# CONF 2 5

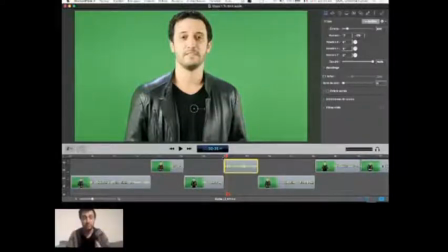Il cherche le truc le plus facile à lire pour lui, il se trouve que c'est des yeux, le truc le plus facile à lire, et donc en quelques millisecondes, il va trouver les yeux dans la nouvelle image. Mais pendant ces millisecondes où il est en mode recherche, il est focalisé sur ce qu'il cherche, il passe à côté de tout le reste.
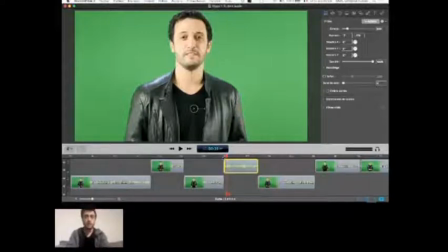Et c'est comme ça qu'on fait disparaître au montage complètement le fait qu'il y a eu des coupes et qu'il y a eu du montage. Les gens ne s'en rendent pas compte quand on fait comme ça. Le secret, c'est de vous changer d'échelle, en avant et en arrière, à chaque fois qu'il y a une coupe dont vous avez besoin,
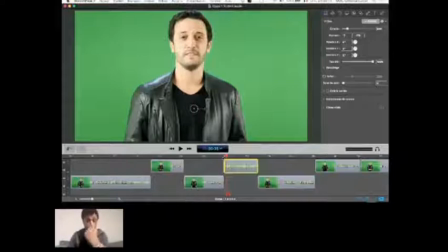vous changez d'échelle et vous laissez les yeux au même endroit avant et après la coupe.
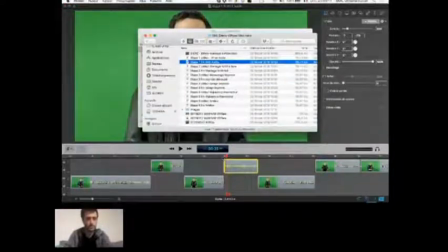D'accord ? Donc on va revenir sur notre étape où on était pour le Gutsy.
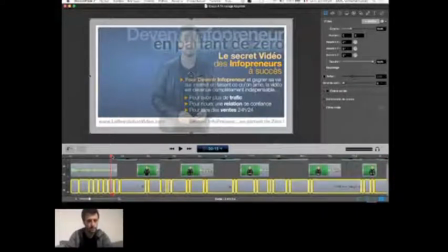Donc là, il ne nous reste plus qu'à faire, c'est-à-dire c'est régler le David pour qu'il soit au bon endroit sur chacun des types de slides. Donc, par exemple, ici, celui-là, je vais le remettre en opacité à 100% déjà. Puis on va le régler. Donc on va le mettre là, voilà.
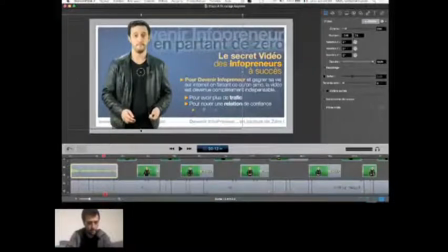Et puis on va le rogner un petit peu en bas, ici, voilà, pour qu'il soit bien dans le slide. Oups, j'ai laissé dépasser quelques pixels en trop, voilà. Et hop, il est bon.
Puis pour faire passer notre message et générer des ventes.
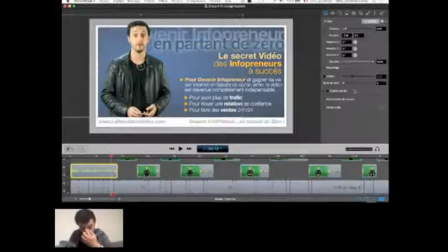Alors, petit truc que je ne vous ai pas montré, le fond vert, où sont les filtres vidéo?
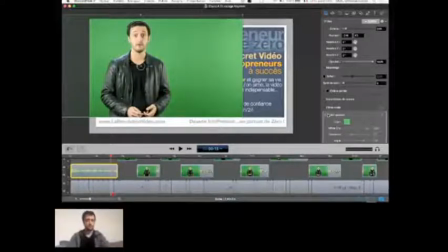Voilà, j'ai un filtre d'incrustation, vous voyez que en fait, j'ai été filmé sur un fond vert, et le filtre d'incrustation, on l'active, hop, ça vire tout ce qui est vert. Et donc, il reste que moi, tout simplement.
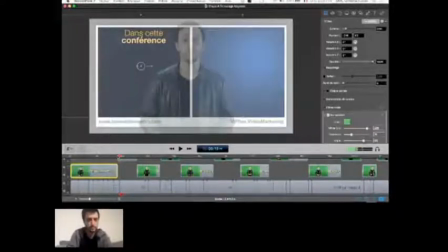Tout ce qui est vert devient transparent. Alors, là, hop, il y a une nouvelle valeur de plan.
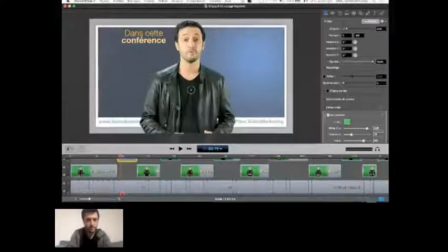C'est-à-dire que le nouveau David, il faut le mettre à un autre endroit.
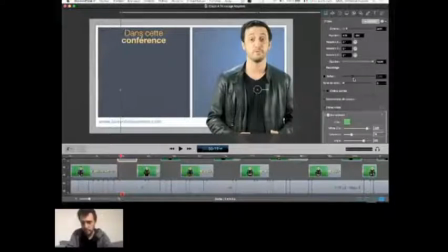Je vais le rognage, recadrage. Hop là, sur la droite. Il y a quand même beaucoup. Il y a besoin d'être chroné plus que ça, mon gars.
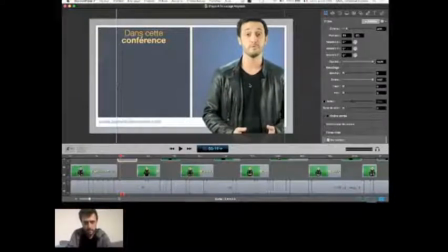Quelque chose comme ça, à peu près. Voilà. Hop là. En bas. Bien ici.
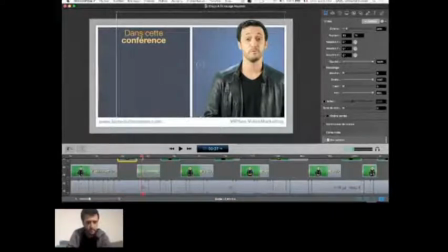On met là. Voilà. Et vous voyez que là, j'en ai une deuxième pour le montage sportif.
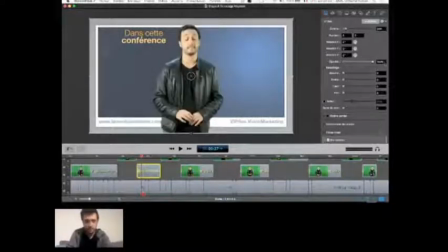Donc, je vais recommencer un coup de montage sportif.
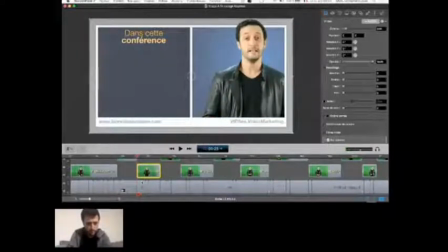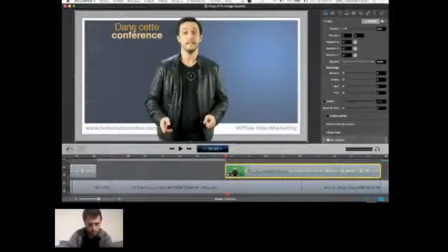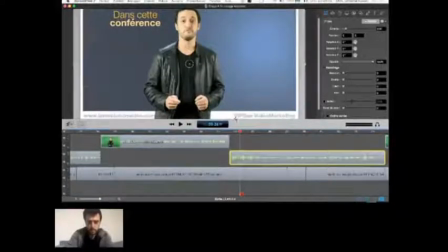On va bien y voir un peu plus gros. Là. Voilà.
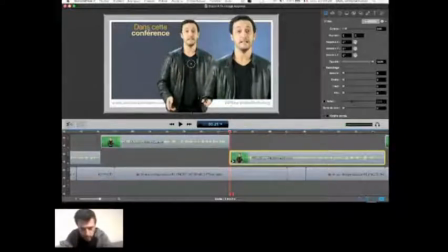Je ne sais pas pourquoi j'ai une double image ici, c'est pas normal.
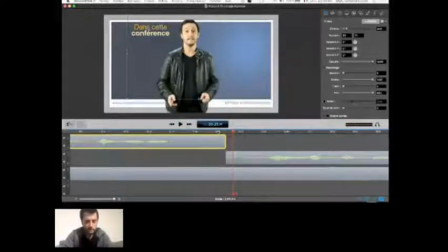Je prends mes doigts boudinés, je mets ma souris ici à l'endroit où je veux garder mes yeux, hop là, je passe sur l'image
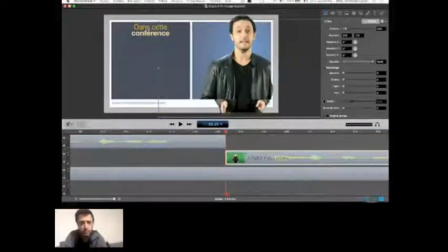suivante et je la déplace pour que ça soit grosso modo au même endroit. Là, au même endroit, c'est à peu près là. Voilà.
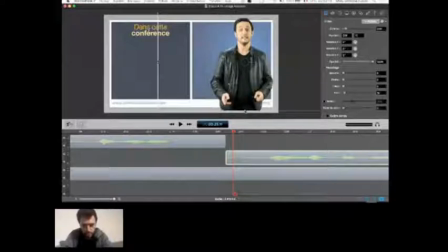Je rogne le bas pour que ça ne dépasse pas du cadre. Tac. Et si on regarde, ça nous fait une coupe en montage sportif. Donc, qui passe comme une lettre à la poste.
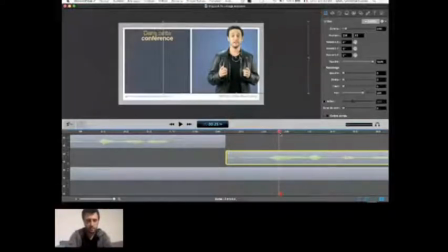Là.
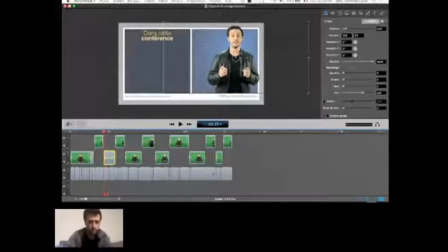Et donc le truc, c'est que je sais que pour tous les endroits sur ma présentation, sur mes vidéos, où David il est à droite, le bon réglage pour les plans rapprochés, c'est celui qui est dans cette partie de vidéo.